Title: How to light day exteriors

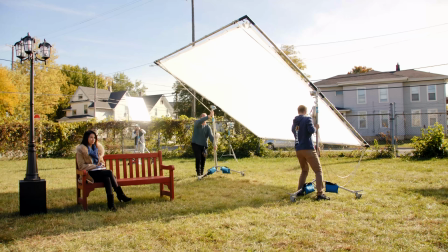[12:27]
All right. I mean, that's covering that.
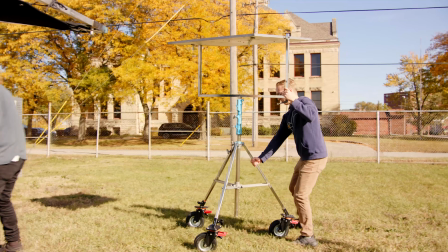[12:30]
And then let's get our reflector back there to try to bring the sun in from a similar angle.
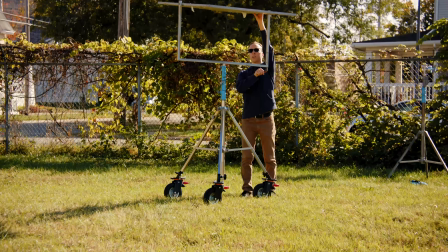[12:38]
Cutting.
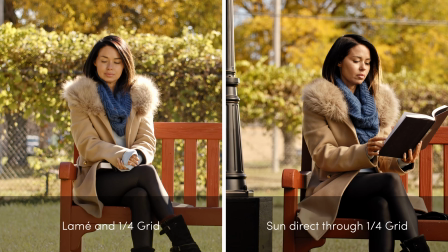[12:43]
How did we select the diffusion that we used for this side? Well, the background that you're shooting against kind of dictates what you can use there.
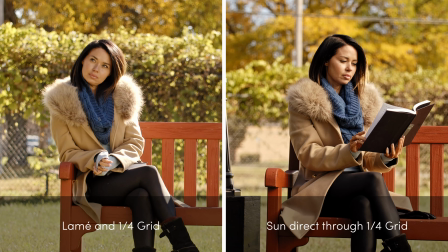[12:51]
We wanted it to be relatively soft because that's what we were going for earlier in the day. But given that we still had a little bit of shadowiness in the background, we could use something with a little bit of thickness to it.
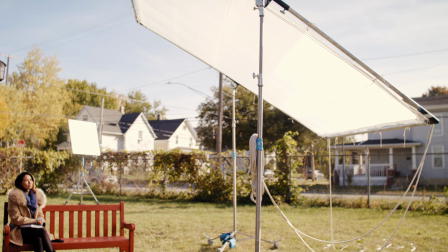[13:03]
This is a quarter grid, which is fairly thin, but still has a good amount of diffusion quality to it. Since we had the backlight coming earlier, we've just put a mirror board,
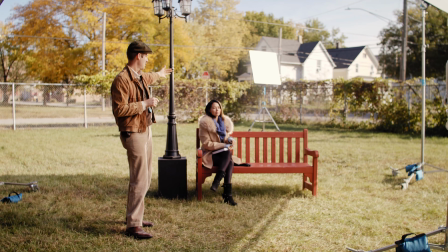[13:13]
a shiny board back there to bounce the sun into the same angle roughly it was earlier.
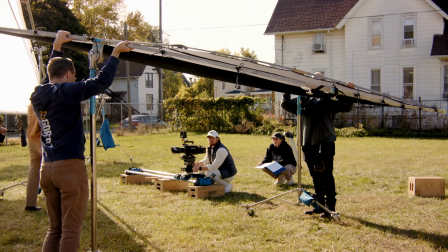[13:18]
And then we have this solid to control the fill to taste.
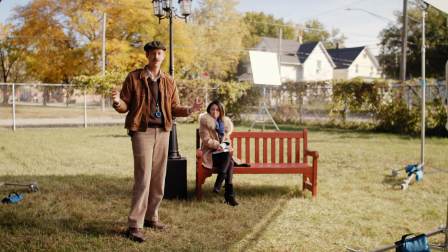[13:24]
And if you're shooting this out in a sequence, I think we're close enough that, you know,
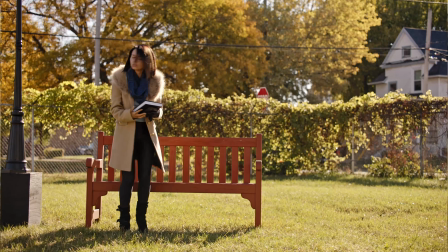[13:29]
the average viewer is not gonna be able to tell that we shot it at a completely different time of day because we're moving into those closer shots.
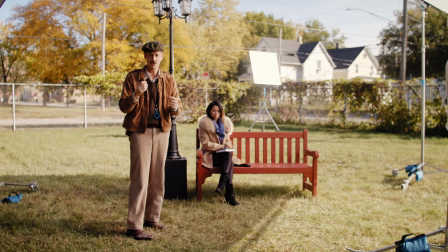[13:37]
And you'll probably have some transitionary elements or trickery to, you know, help the audience not see that.
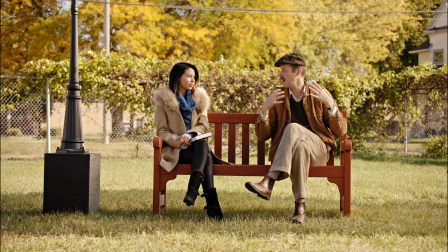[13:45]
All right, so we brought in some diffusion, which looks a lot nicer for our key and is less blinding for the talent, but you're seeing the issue that we have at the same time. This is a 12x we're using,
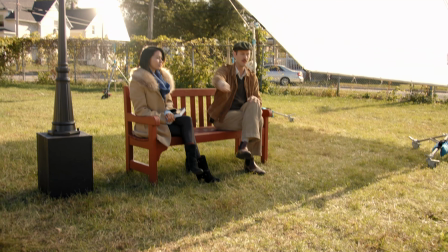[13:56]
and you can very clearly see the shadow on the ground all the way around us, which is pretty unnatural.
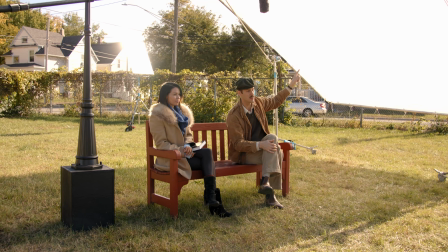[14:05]
One other way you could mitigate that is to add foliage around the edges of this frame to kind of help it blend a little bit more organically into the scene,
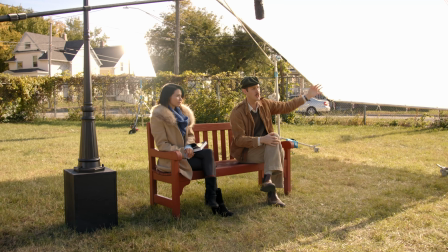[14:13]
as if there was maybe a tree off to this side.
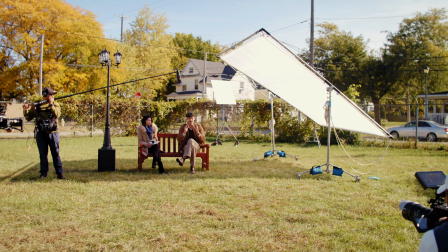[14:16]
And that's why typically you're gonna schedule your mediums and your close-ups in the middle of the day to reduce the sizes of materials that you have to work with.
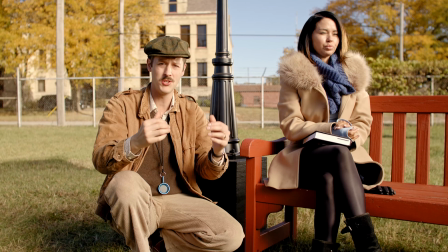[14:24]
Now let's say for some reason in this scene we needed to shoot toward this area with this hotter background behind us.
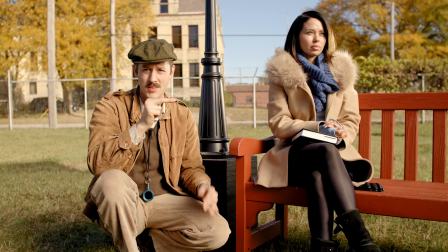[14:30]
That's an instance where the diffusion choice is possibly dictated on what you're seeing back there.
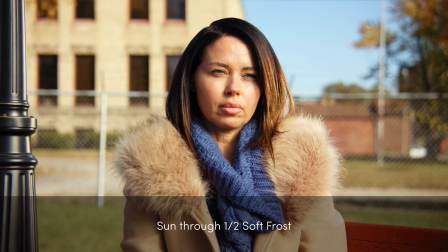[14:37]
That building is kicking off some pretty hot light back at us. So if we were to have a thicker diffusion than this up, it would look unnatural, like she's standing under an overhang in the middle of this open field or something like that.
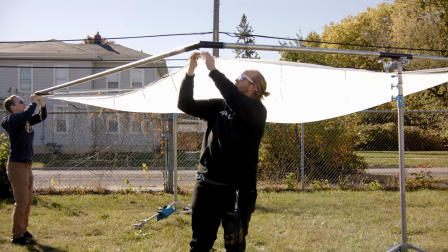[14:49]
So we swapped that quarter grid out with a half soft frost, which is a thinner diffusion.
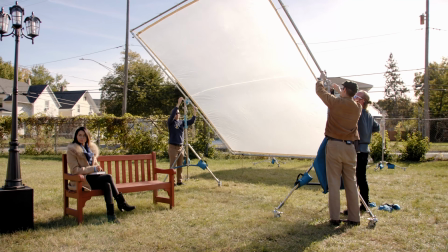[14:53]
It's one of my probably favorite to use as an exterior overhead diff because I think it does a great job of just slightly diffusing the sunlight,
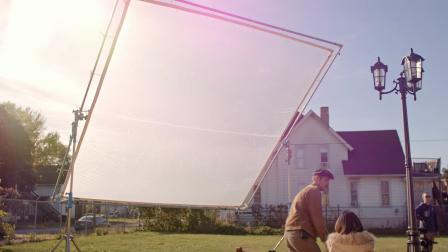[15:02]
you know, making it a little bit more pleasing on the skin,
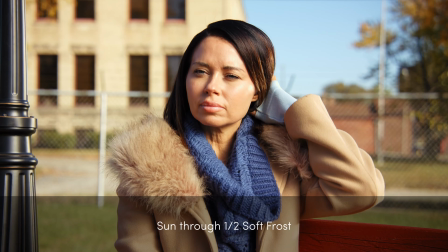[15:04]
but yet retaining a lot of the exposure value that we're getting if we're in a scenario where we have a bright background. Let's say we don't have the budget or the resources for 12 by material on a project.
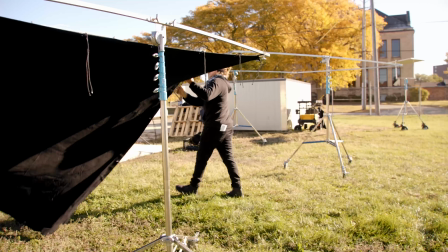[15:19]
12 bys require an appropriate crew and a truck to transport the stuff in.
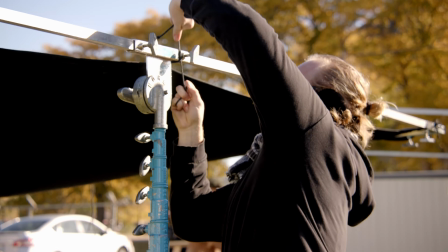[15:24]
The next best option, and really one of the fastest ways to modify light outside, in my opinion, is working with 4 by materials.
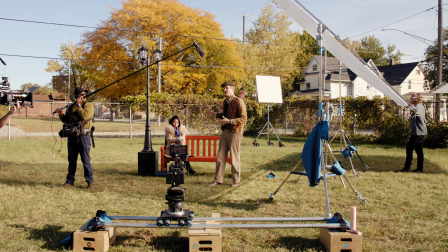[15:32]
So let's go ahead and light this scene one more time using only 4 by materials.
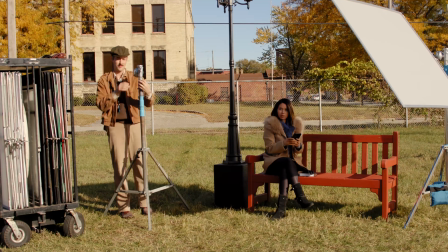Now we've relit this scene using just 4 by materials off that cart.
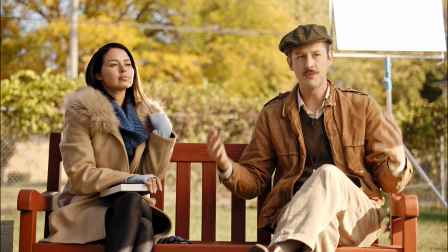[15:49]
As you can see, it's really not a great solution for more than one person.
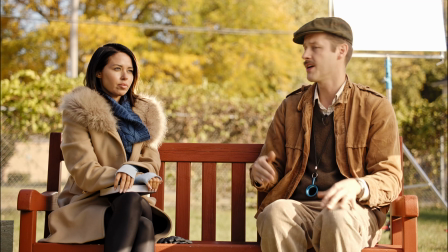[15:53]
The light's, you know, leaking down here and on Jude's legs, but it's a fast way to work if you're,
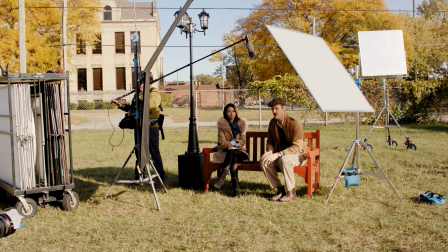[16:00]
you know, kind of, you doing like a medium or a tight on a single individual. So let's go ahead and recompose that shot to what we actually lit for.
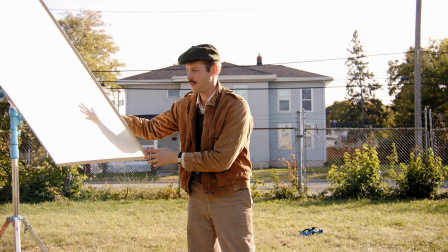[16:09]
And it's the same concept as before. We switched to a little thicker diffusion because I felt we could afford to do that. It's a half grid now, neg on that side,
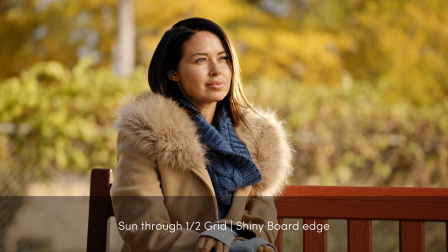[16:17]
and still kicking that light back for a backlight on Jude as well.
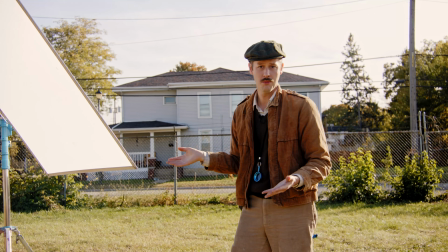[16:24]
But we are able to set this up in much less time than it takes to skin up and move around 12 by frames.